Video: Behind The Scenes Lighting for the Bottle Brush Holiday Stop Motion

Hey everyone, so we're behind the scenes on our bottle brush tree scene for our advent calendar. And so this is actually the second setup that I have and I'm using my
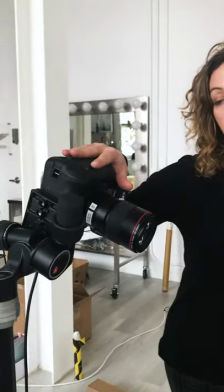[0:12]
Canon 5D Mark IV with a 100mm macro lens. This is one of my favorite lenses. This is in my kit all the time. I freaking love this lens. It's great for product, it's great for tabletop, it's great for portraits, like whatever. this is a hero lens always have it with me so I'll take you over
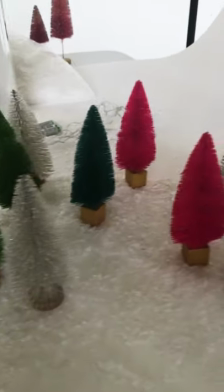[0:31]
to the scene it's very simple we've got a lot of color going on so I chose a white seamless with a little bit of fake
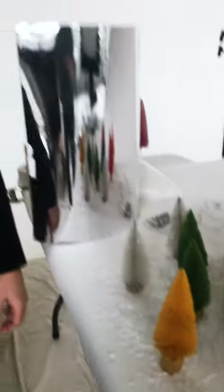[0:40]
white snow on the on the ground to add a little bit of texture and
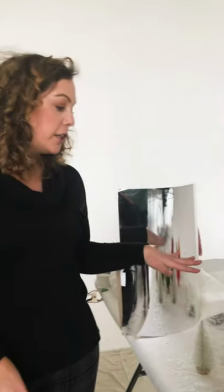[0:46]
we just have these wonderful different color bottle brush trees I've used various lights
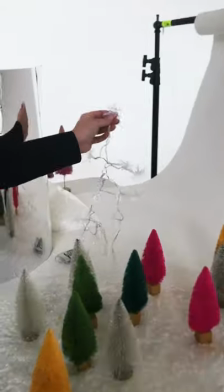[0:51]
here to accentuate the trees so these are like a little LED snowflakes
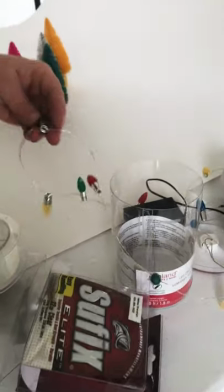[0:56]
and then these little mini C7s which I love because I love the
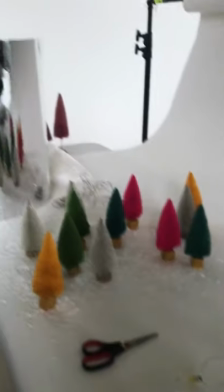[1:01]
classic holiday and in order to light the scene I am using a medium chimera softbox
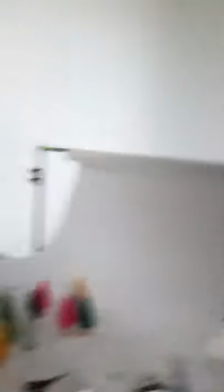[1:10]
it's a medium but it looks huge I swear they get bigger and bigger every year but that's attached to my Profoto d2 500 monolight it's powered down pretty low we don't need a ton of light here and I'm also
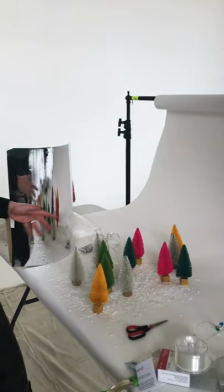[1:24]
dragging the shutter a little bit so that we get some of that glow from the
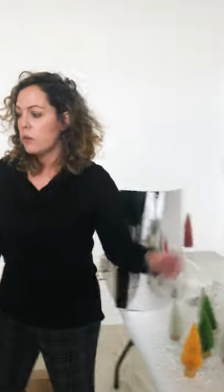[1:29]
various light accents so I'll take you over the monitor and
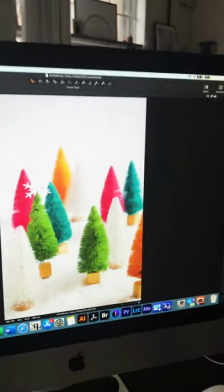[1:34]
you can see what we have so this is the scene
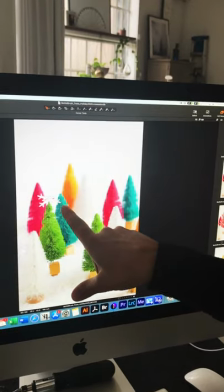[1:38]
that's on the table now I had added one of those lights here I've got to do a little editing you can see the cord there,
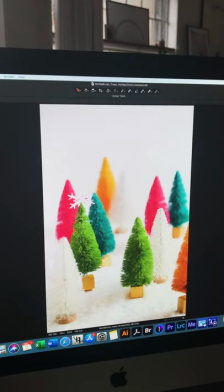[1:45]
but overall I think it's really nice. It's soft, it's pretty, and then this was the first scene I've set up.
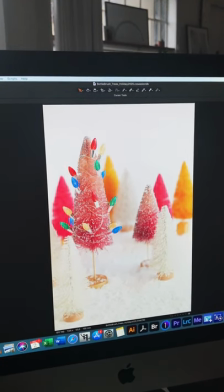[1:53]
I've got a couple shots here. I wanted to add animation to the twinkle lights, so I have one on,
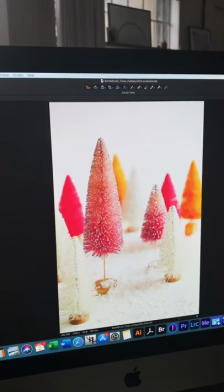[1:59]
one off, and then one without two, because that's really pretty without. I didn't know how well the C7s would work with this,
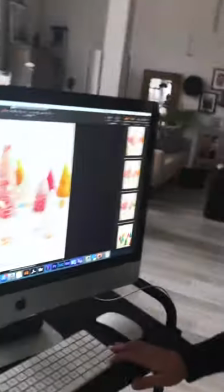[2:06]
but I think it kind of adds a fun element and mixed with a little music and a little animation, it's really gonna shine, I think. So thanks for tagging along and stay tuned for the next one.